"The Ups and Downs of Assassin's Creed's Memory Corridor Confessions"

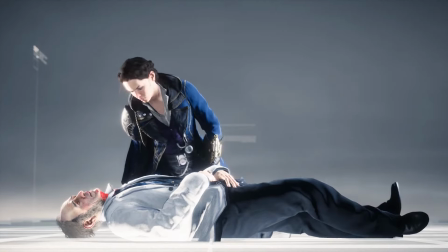[8:16]
Syndicate lacked narrative direction in general, meaning that many of the kills offered meaningless ideas and
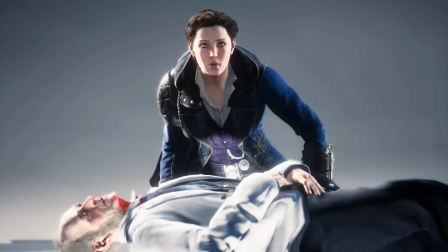[8:22]
suggestions of an arc that could trick players into thinking about exploring these themes, only for it never to be mentioned again.
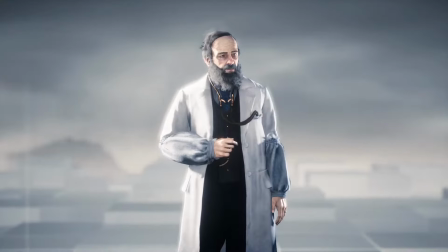[8:30]
The episodical way Syndicate paces its missions means that the themes don't carry across,
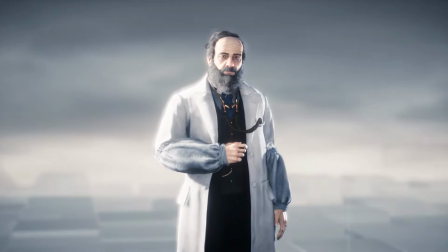[8:36]
and the Templars in the game have difficulty standing out because of how ill-defined the assassins are.
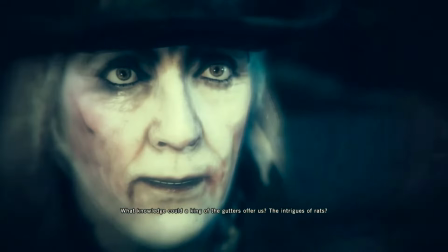[8:42] Knowledge could a king of the gutters offer us? The intrigues of rats?
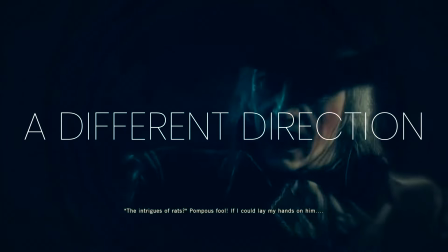[8:47] You may go. The intrigues of rats? Pompous fool, if I could lay my hands on him.
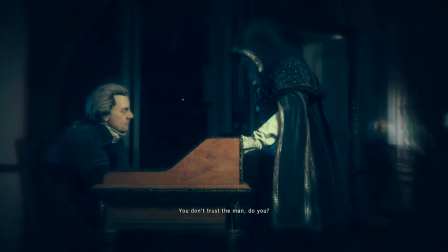[8:53]
Assassin's Creed Unity, however, took a different approach entirely, by removing the memory corridors and instead using flashback montages that showed Arno what the character he'd killed had just been up to, providing him with clues about his next target.
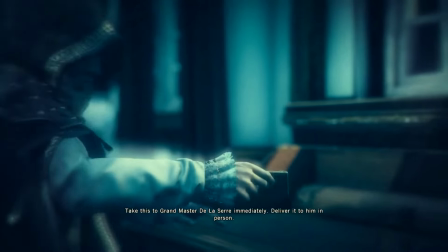[9:10]
While some people attribute this to Arno's eagle vision or other supernatural powers,
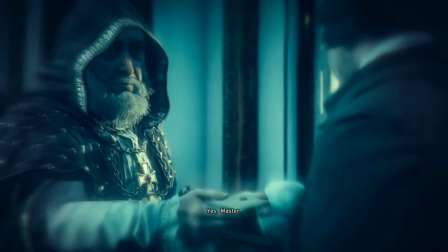[9:15]
these are really just scenes that didn't fit in anywhere else.
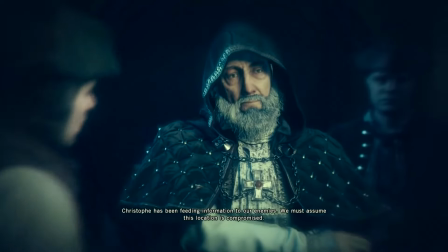[9:19]
While the visual exposition is better than telling it, it also means that Arno is never really challenged by the Templars.
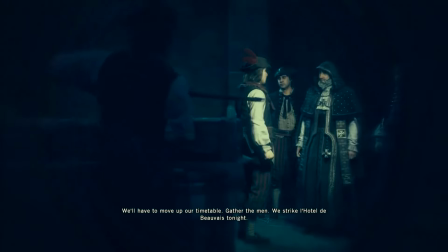[9:27]
If you need proof of how important these confessions are, just look at how little we know about Arno without them.
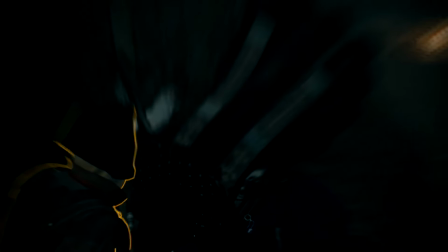[9:33]
He doesn't speak to most of his targets, so we have no idea how he feels about them or his actions.
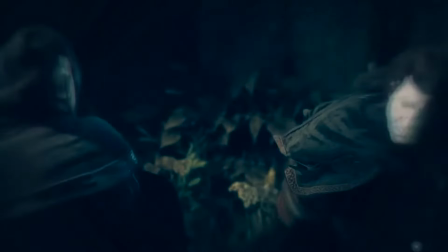[9:39]
We only know that they affect him in a broad story-based way, such as Sever killing Arno's adopted father,
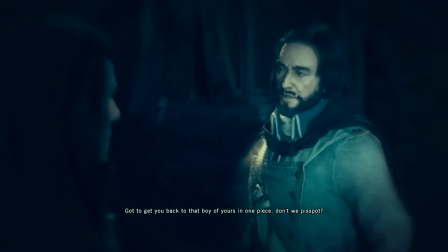[9:46]
but aside from that, we have no idea what killing any of these people means to Arno.
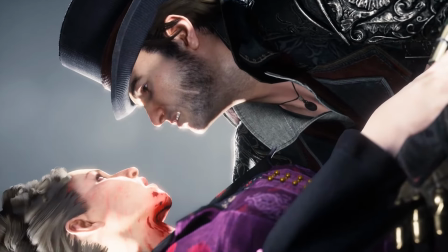[9:51]
Thankfully, this was fixed in later games. Even if Syndicate was a bit of a mess,
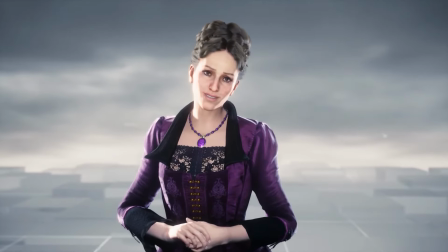[9:57]
the walking glitches that were present in AC1 were brought back with the same effect, to say, we didn't have scenes of these guys walking around,
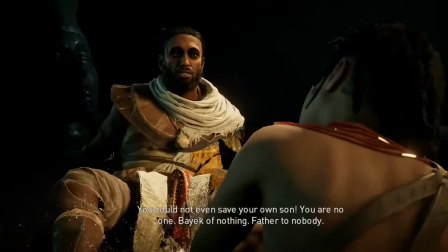[10:06]
so here's a bit of that.
You could not even save your own son.
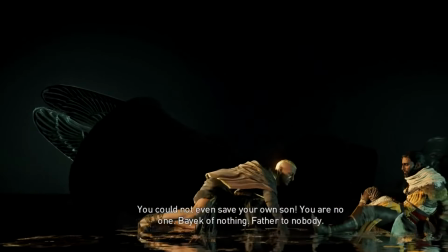[10:13] You are no one. Bayek of nothing.
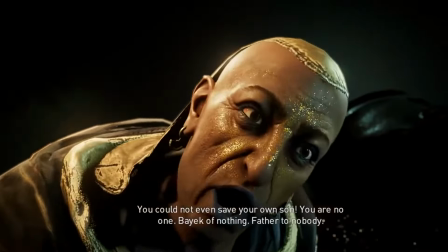[10:18] Father to nobody!
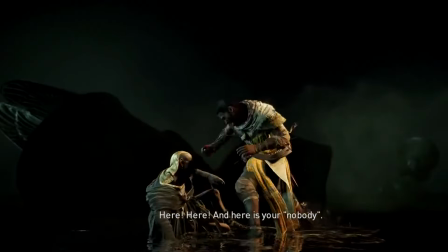[10:21]
The memory corridors in Assassin's Creed Origins brought significant innovation to the franchise, the most since AC2, and it's a change that is still prevalent today.
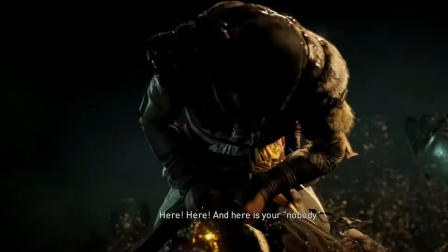[10:32]
Unlike the previous games, Origins emphasised the mythology of the period,
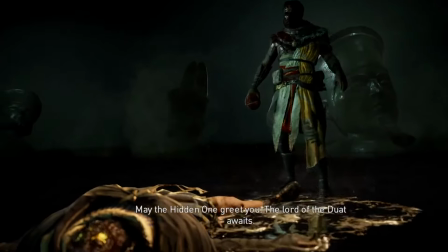[10:37]
and players were given full dream sequences with afterlife depictions that the characters imagined.
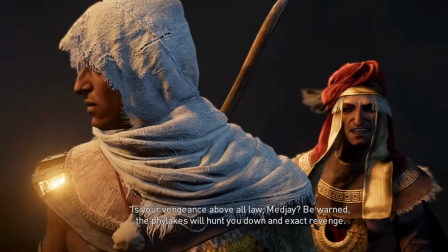[10:44]
Bayek's memory corridor is a prime example of this,
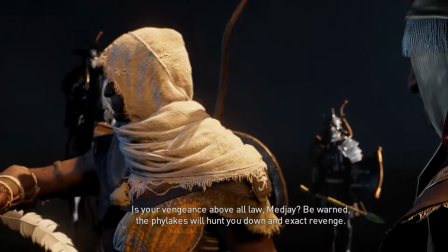[10:47]
where Egyptian gods oversee the characters, and the environment is manipulated by the waters.
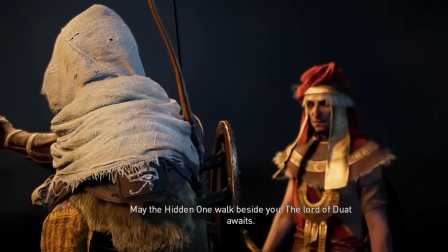[10:53]
Bayek sees visions of his son and his targets, while they lose their existing personalities,
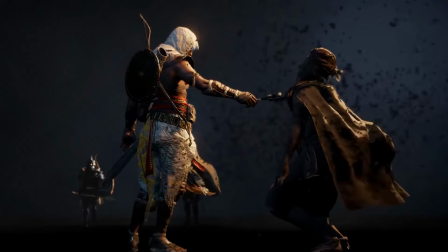[10:59]
and instead become the inner reflection of Bayek's own thoughts.
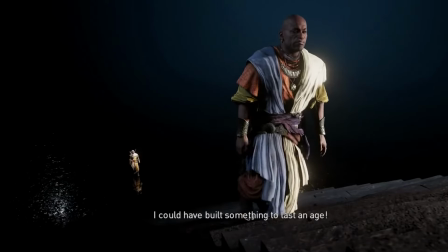[11:04]
They speak to their gods, trying to justify their actions,
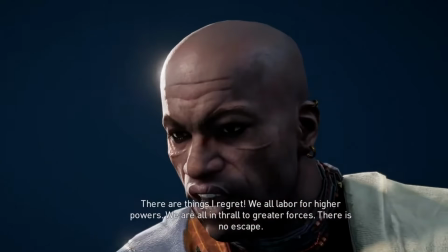[11:08]
while Bayek grounds them in reality and argues against their deeds.
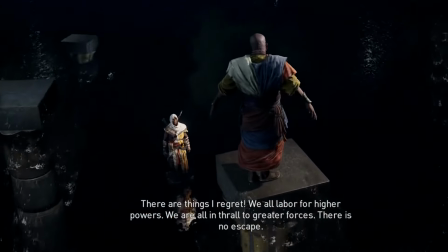[11:13]
These scenes are remarkable,
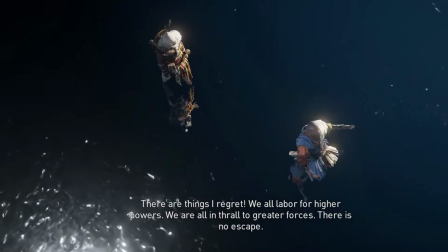[11:16]
highlighting how people react to death and apply it to the time period where people turned to their gods.
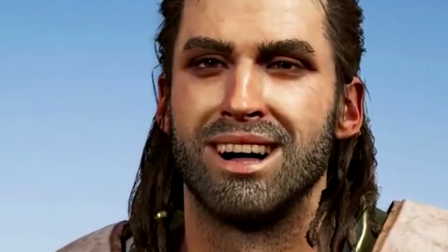[11:23]
It's an incredible feature. That's why Odyssey chose to leave them out entirely, which is probably a good thing, because they would have found a way to mess that up too.
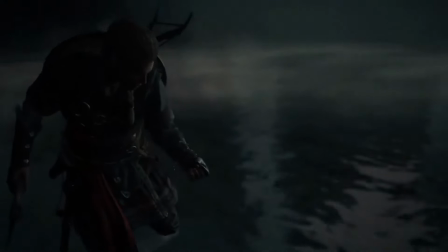[11:33]
However, Valhalla goes back on this idea by having the characters speak to each other in a dark void, with Odin as their witness.
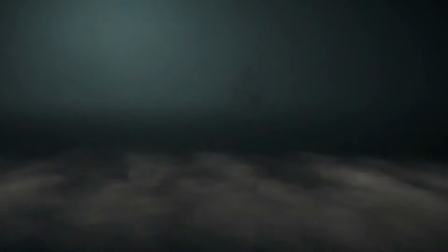[11:41]
While I like that Eivor must justify the death to Odin,
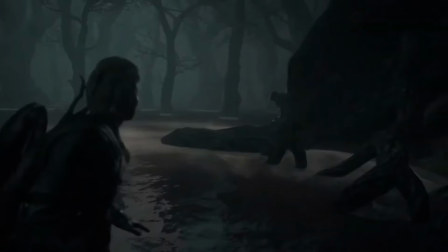[11:44]
it takes away from the point of these interactions being a one-on-one moral battle between two people.
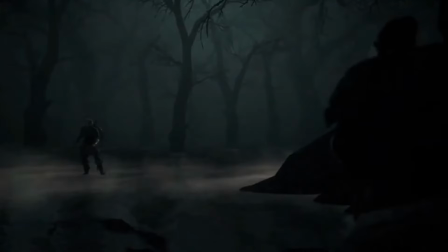[11:51]
It feels a bit heavy-handed that Eivor is a reincarnated Isu,
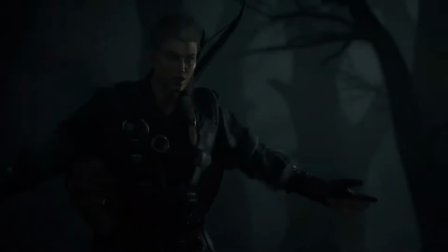[11:55]
and that personality is trying to break through, which works narratively, but I'm not personally a fan.
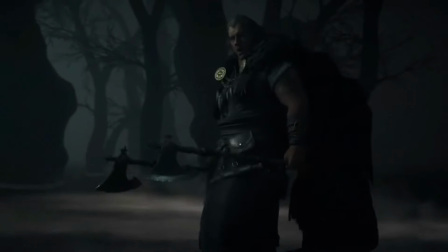[12:02]
Eivor should have been given a better chance to stand on their own without a literal bird on their shoulder.
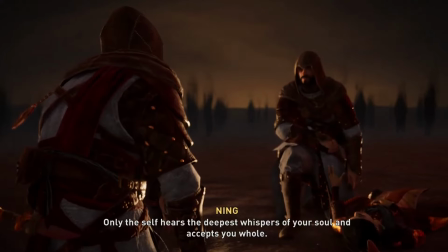[12:09] Only the self hears the deepest whispers of your soul and accepts you whole.
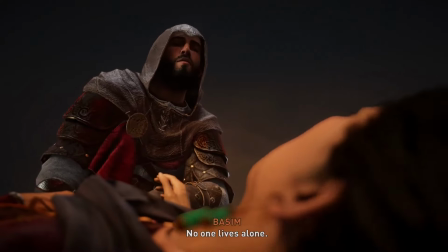[12:15] No one lives alone.